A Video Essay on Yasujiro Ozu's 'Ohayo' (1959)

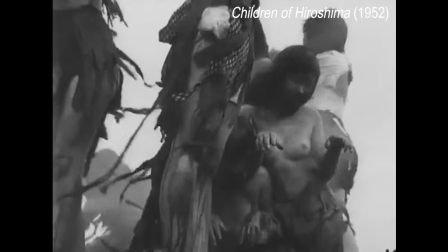The early 1950s to 1960s of Japanese cinema is often referred to as the Golden Age.
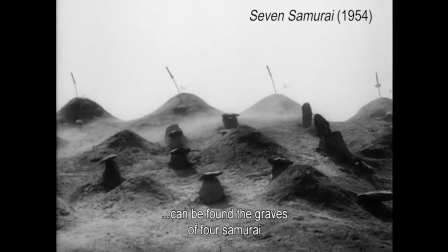During this time, many great films were released, including Kaneto Shindo's Children of Hiroshima in 1952,
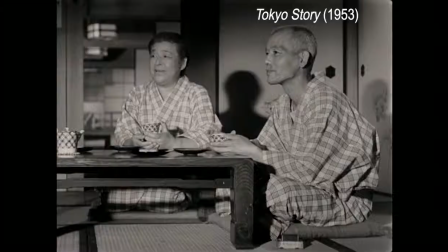Akira Kurosawa's Seven Samurai in 1954,
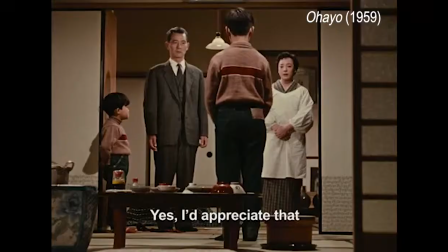and Yasujiro Ozu's Tokyo Story in 1953 and Ohio in 1959.
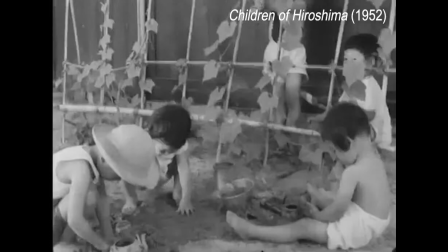What made the cinema of the time masterful is that, while the rest of the world was focusing on developing new and better filming techniques and devices,
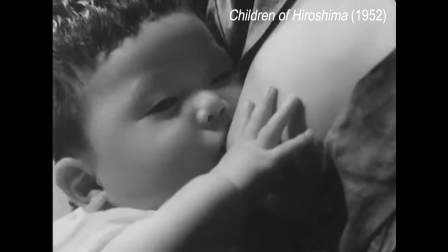the Japanese filmmakers were focusing on what they already knew.
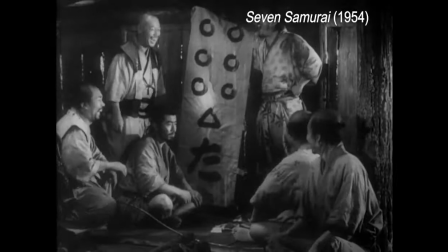The cinematography was precise, and images were carefully crafted with the use of superb costume and production design.
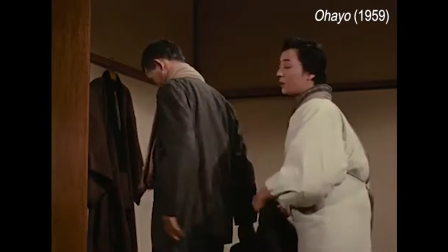The stories told were profound, and often reflective of life and the changes from traditional living to the effect of modern influences on everyday life.
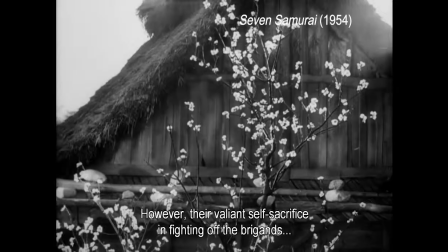Some of the influential filmmakers during this time period include Akira Kurosawa,
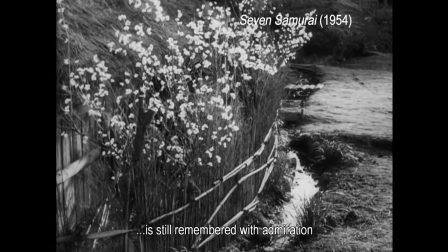who directed The Well-Known Seven Samurai, released in 1954.
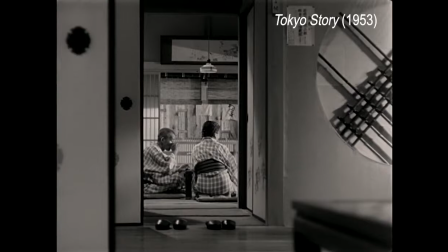Other filmmakers include Kaneto Shindo and Yasujiro Ozu, whose work we will be looking at in this video essay.
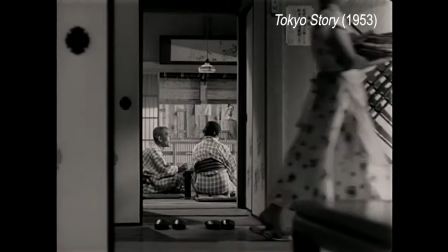Adolin Gassana, in his blog post The Golden Age of Japanese Cinema,
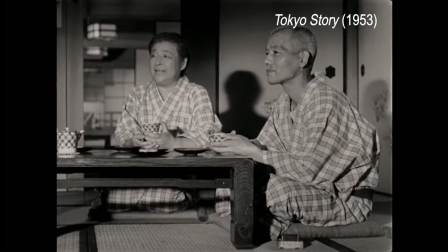The Ultimate Film Snub discusses how this period of Japanese cinema is rarely taught and discussed in film classes save for Kurosawa's films He argues that while Kurosawa's films were legendary and able to break into the international mainstream audience it is difficult
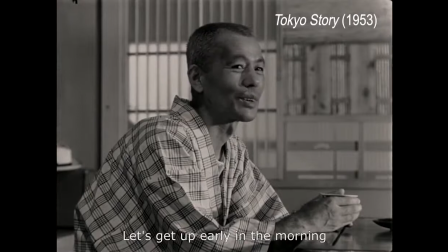to encapsulate the entire movement in just one director's body of work and adds
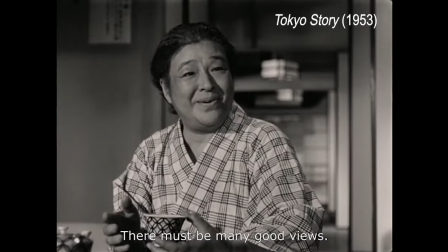that additional directors and films should be discussed such as Yasujiro Ozu's Tokyo Story,
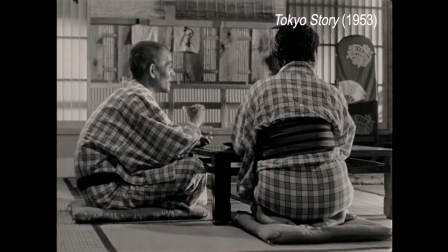in order to gain a full understanding of the time period. He goes on to add that Ozu's work, specifically Tokyo Story,
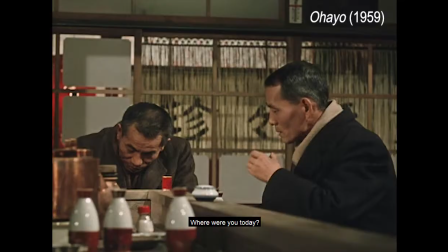is on a completely different end of the spectrum focusing instead on growth in modern humans against the
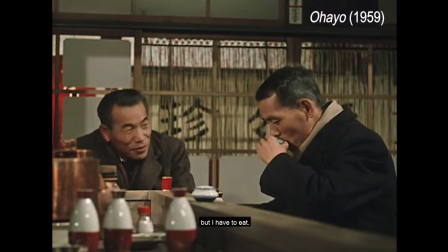backdrop of an ever-changing and growing metropolis that ends up leaving the older generations behind.
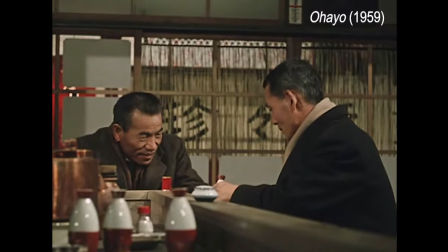This video essay will focus on Yasujiro Ozu's film Ohio, or Good Morning which was released in 1959.
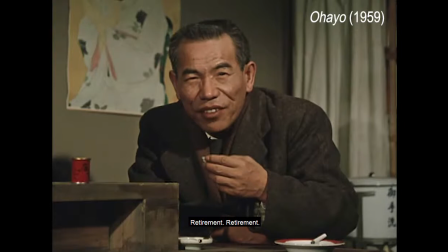In a Vogue article by Marley Morris, he explains how Ozu's work differs from that of the other filmmakers of the time.
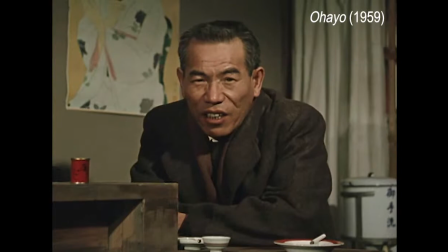Ozu's work was quiet in comparison to Kurosawa's work, focusing instead on the relationships between people. As a result, his work did not feel as cinematic as other works,
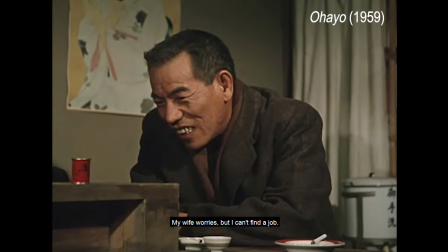but they more than made up for it in terms of portraying pure and raw human emotions and feelings.
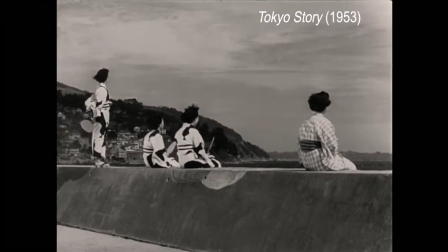Ozu had a unique approach to filming.
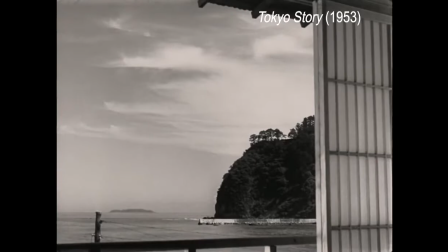Many of his takes were long and filmed on a static camera, as Ozu was a firm believer that the camera was not to move unless it was absolutely necessary.
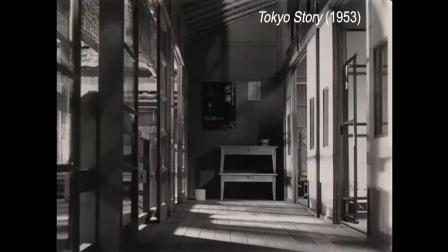Ozu also made use of the tatami shot, a technique specially developed by Japanese filmmakers that was designed to recreate the sensation of sitting down on a tatami mat during conversations,
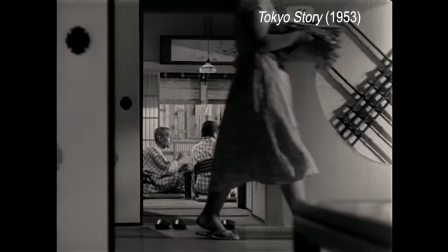thus including the audience into the story world.
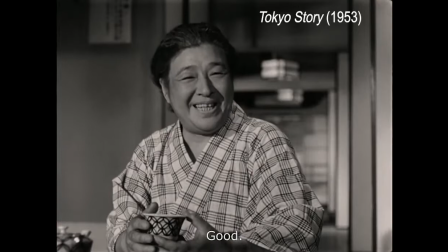This effect was achieved by creating a special tripod that was able to stand low enough to the ground and hold a camera in order to capture the specialized low-angle shots that now form a large part of traditional Japanese cinema.
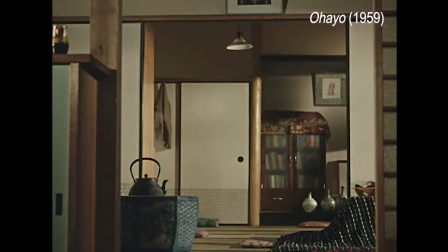Ozu often chose to keep the camera rolling after a character had left the screen space and used shots of intermediate spaces,
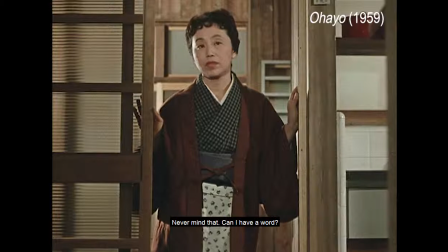such as still life or neutral images, that served to provide a break from the film as transitions between scenes.
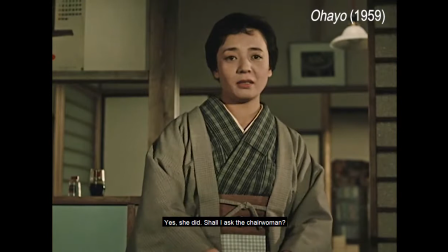Another quirk that forms part of an Ozu film is the fact that, during conversations, he would have the characters look into the camera and speak,
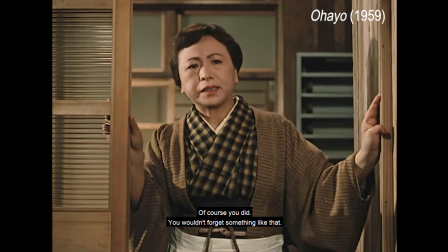thereby putting the audience in the position of the character being addressed and creating a feeling of being included in the film.
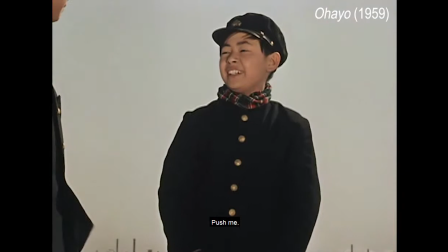Another point Marius makes is that many of Ozu's films start and end with the same image or circumstance.
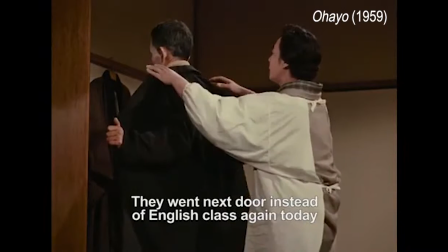Ohayo is a genhae-geki film, which translates to a contemporary drama set in the modern world.
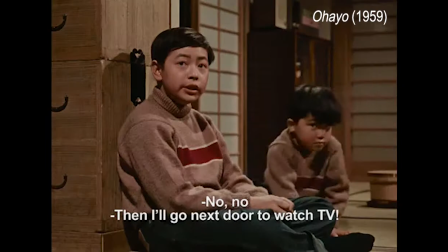Ohayo follows two young brothers who ask their parents for a television set, and when their parents refuse, decide to take a vow of silence.